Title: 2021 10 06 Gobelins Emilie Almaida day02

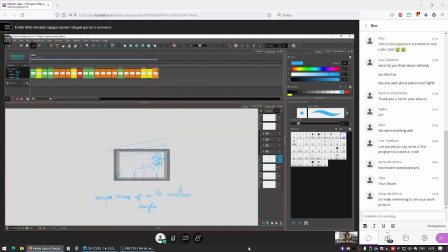(82:38)
And the barrels are gonna come out of screen
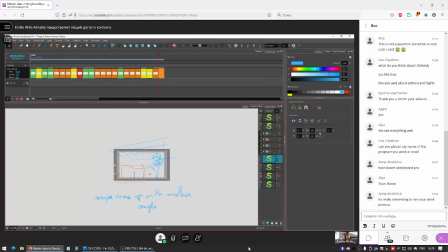(82:41)
because we don't want to show the moment the barrels touch the creatures.
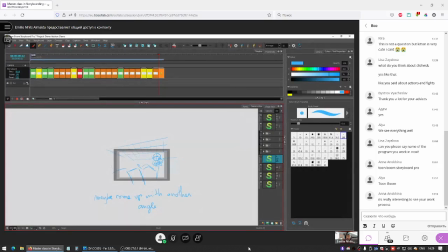(82:51)
This is going to be a complicated shot to animate, and it's going to remove a little bit of the mystique and of the magic of cinema. So we already want the barrels on the creature's head, and just the crashing sound will be enough to tie it together.
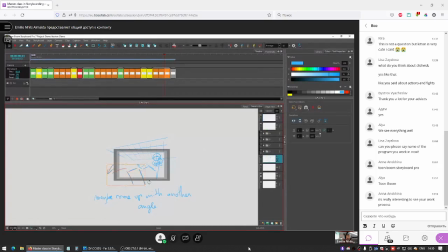(83:10)
It'll save time for the animators, for me, for everyone. I'm just gonna transform those drawings. She pushed them out of the screen and then crash.
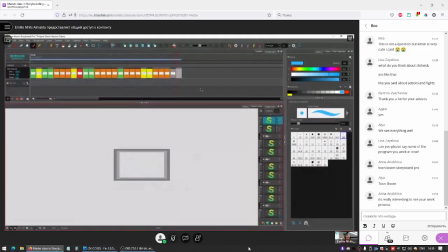(83:27)
Maybe have a fade to black. And then angle the creatures. And could be their point of view. So it could be the barrels on the heads of the creature, and
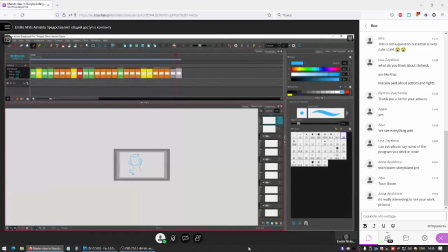they're stuck, each with one barrel on their head, and trying to take it out with their paws.
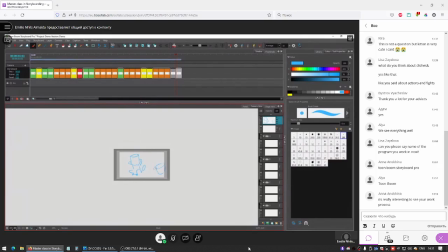And as you can see, I put this character on the right a little bit too close to the edge.
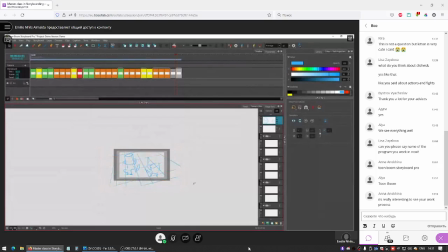(84:18)
So I'm just going to select it and move it a little bit towards a closer, a safer zone, not inside the gray area.
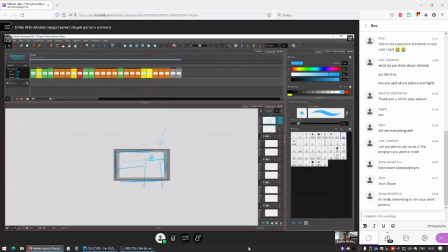(84:27)
I always try to keep in mind that My characters are sort of still in the rule of thirds, invisible line, and it just becomes second nature to place them there.
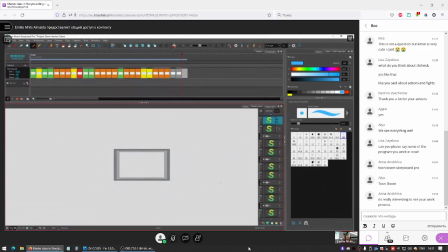(84:43)
And then we have Squinch being very happy that the barrels fell on their heads, and a close-up to Tila looking down, smiling, and she looks in another direction, so we can have her friend being like, hey, hey.
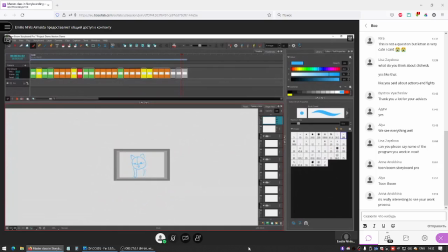She's holding him.
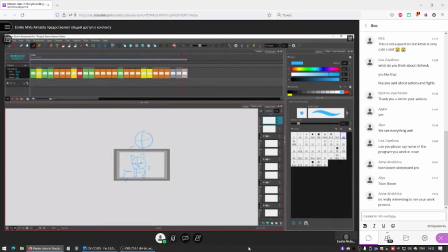(85:18)
I'm sorry for these very crude drawings. And we have a camera move going from here to her face.
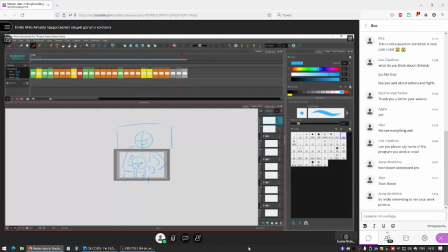(85:38)
It will be just a pan to reveal her expression. Or we could have a little bit of a zoom out. It doesn't really matter. As long as we see him first and then her later.
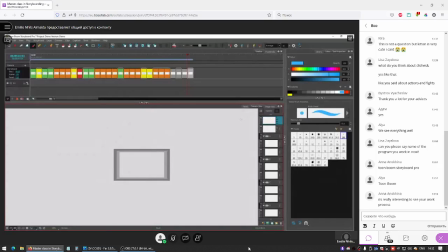(85:56)
We're almost done with the second page. Angle on Beastman, so the evil guy. His army is deserting him. The two beasts, He-Man tied up, run away comically.
And Beastman says, "Come back here, you cowards! I command you, come back!"
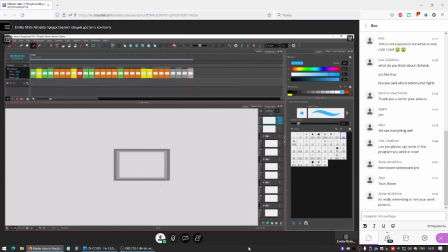(86:12)
And he gets knocked down by one of his valiant warriors, making a hasty retreat. And then he's on the ground, and he starts to get up. He sees two very familiar feet step into the scene.
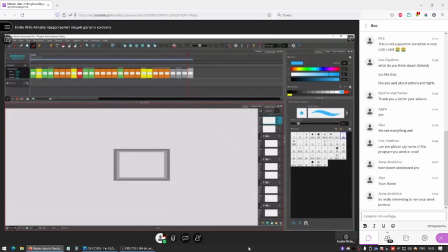(86:28)
And it's He-Man that he's gonna see, but we're not gonna do the third page. This is where the second page stops. So, as we saw before, Beastman is on the left side of the screen, and He-Man is on the right side of the screen with the two beasts that he tied up.